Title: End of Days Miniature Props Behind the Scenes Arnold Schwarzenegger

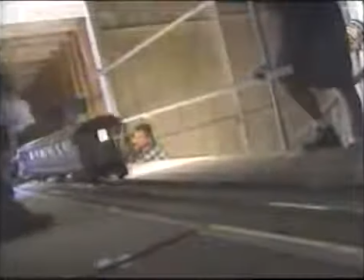However, the destruction of the doomed train required an elaborate miniature set overseen by John Sturber. We had to actually go down and measure every square inch of the trains they had on first unit, and that's how we constructed our trains.
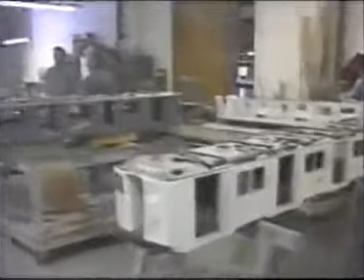We had to match completely, almost every square inch.
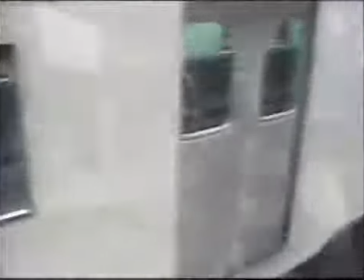Sturber's crew built five exact replica subway car models to be destroyed on a 120-foot length of miniature train track.
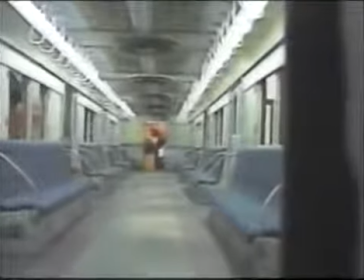As construction of the 1-8th scale models was underway, another part of the effects team was busy visualizing how the scene would be filmed.
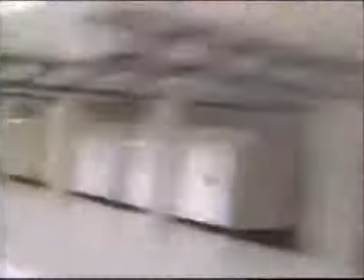In one early test, a cardboard cutout in the shape of a subway car was placed on a length of miniature railroad track.
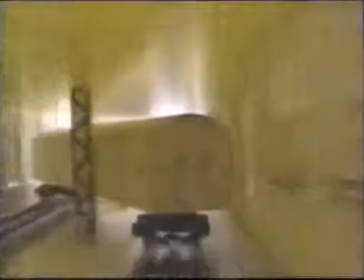This showed the filmmakers where the best camera placement would be when film finally rolled.
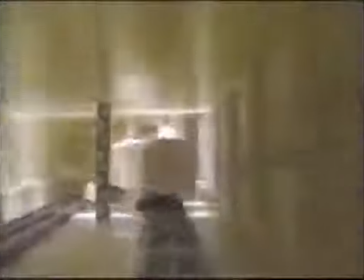Oh, my God.
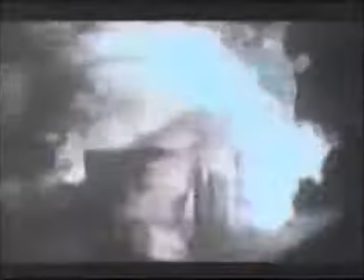Sturber's team also conducted tests to make sure the explosions wouldn't be too bright and blind the camera,
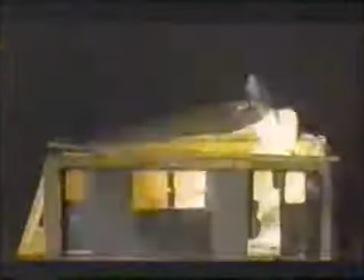or look too large in relation to the miniatures.
And action.
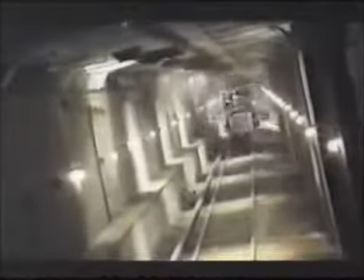The subway cars were filmed with a special camera rig that followed on a separate set of miniature wheels.
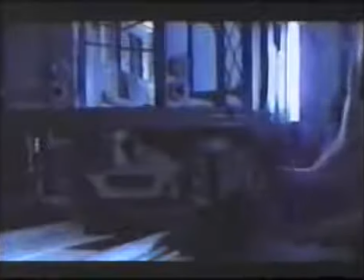Both camera and subway cars were pulled along by a wire hidden underneath the track.
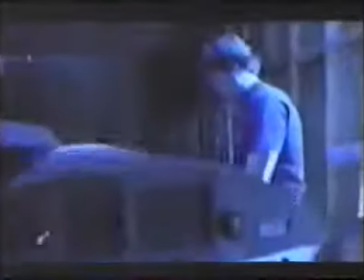Sturber rigged the interior of the tiny subway cars with a potent cocktail of volatile chemicals.
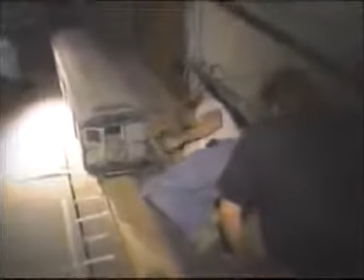We had gasoline.
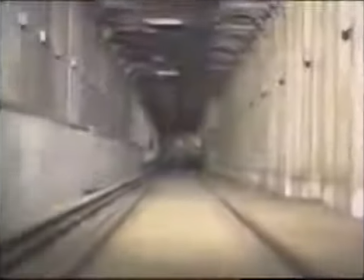We had some special mixes that we kind of produced ourselves to give us some different colors.
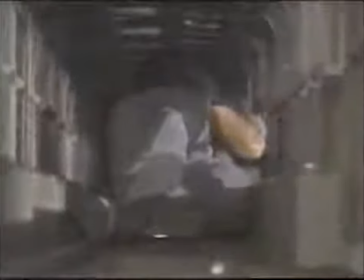And it's very detailed explosions.
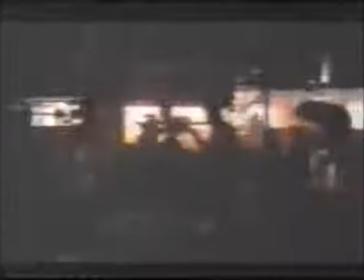The explosive charges were detonated by tiny trip switches hidden along the tracks, providing catastrophic results.
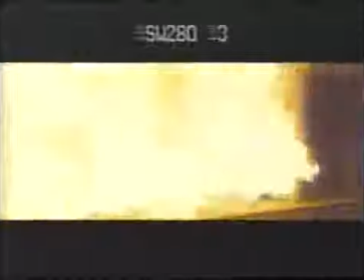To see him destroyed at the end, if it's spectacular on film, it's wonderful.
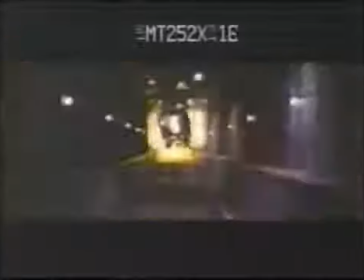It's like building that huge sandcastle on the beach with all your buddies, and then at the end of the day, everybody jump on it, destroy it.
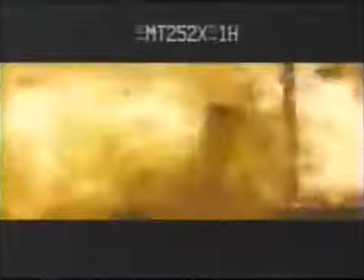It's that great feeling, just to see if it's captured right on film.
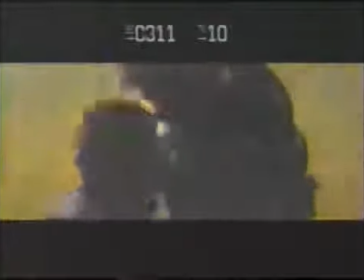Subways weren't the only settings the filmmakers had to recreate to accomplish their scenes of devastation.
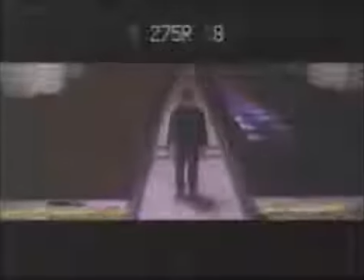In the film's finale, Schwarzenegger confronts his nemesis, the devil, inside a Manhattan cathedral.
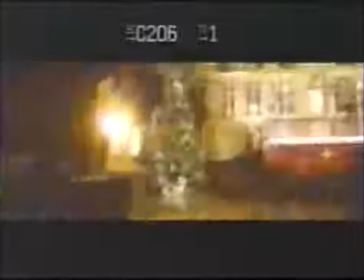The setup shots for this scene were filmed inside an actual sanctuary. The script then called for the church to be torn apart in the battle.
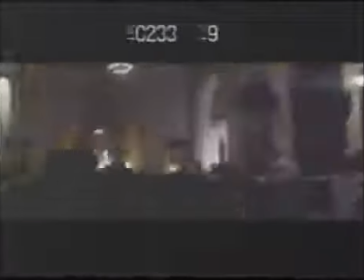The solution to this problem was to again build a miniature.
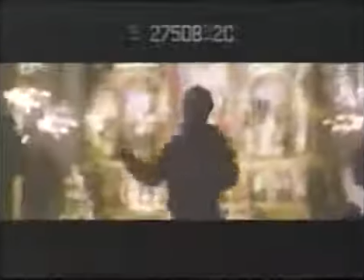But with so many key shots of Schwarzenegger filmed inside the real church,
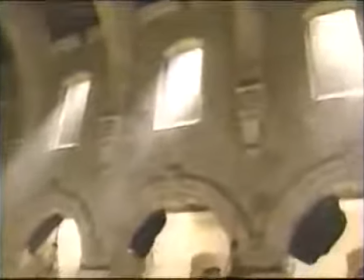the miniature that was destroyed needed to be a spot-on replica, or the illusion would fail.
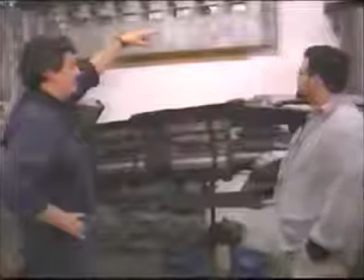For that task, the effects team turned to master model makers Ian Hunter and Matthew Gratzner. This was an existing piece of architecture, so it was very important to make the details match and to be as highly detailed as possible,
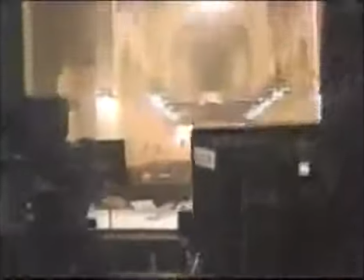so that when the miniature is being photographed, there's no question whether it was the real church or a model.
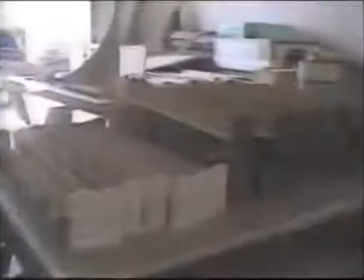It was, you know, completely seamless. The Hunter-Gratzner team fabricated tiny pews, columns,
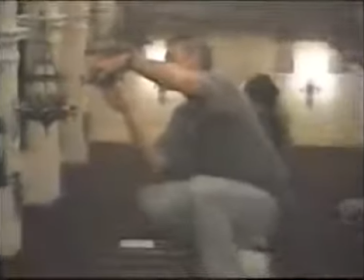and lighting fixtures for their one-sixth-scaled cathedral.
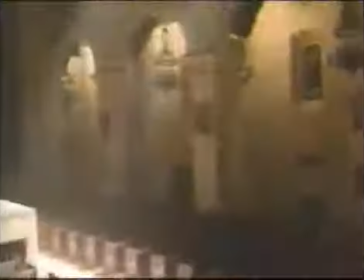The end result was a 45-foot-long, 20-foot-high reproduction of the actual church used for Schwarzenegger's live-action shots.
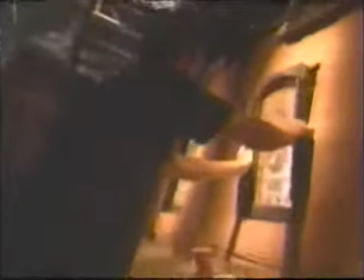To break the stained glass windows in sequence, compressed air cylinders were positioned outside the set.
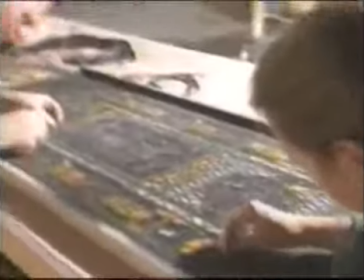The leaded glass was pre-cut so that the blasted fragments would be properly sized.
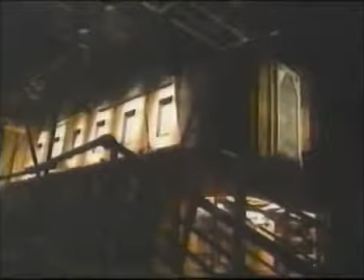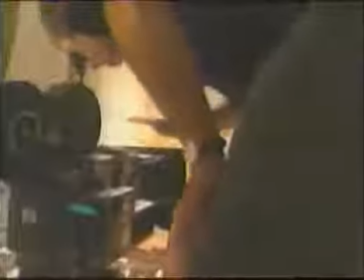Okay, everybody stays clear until we get the all clear, please.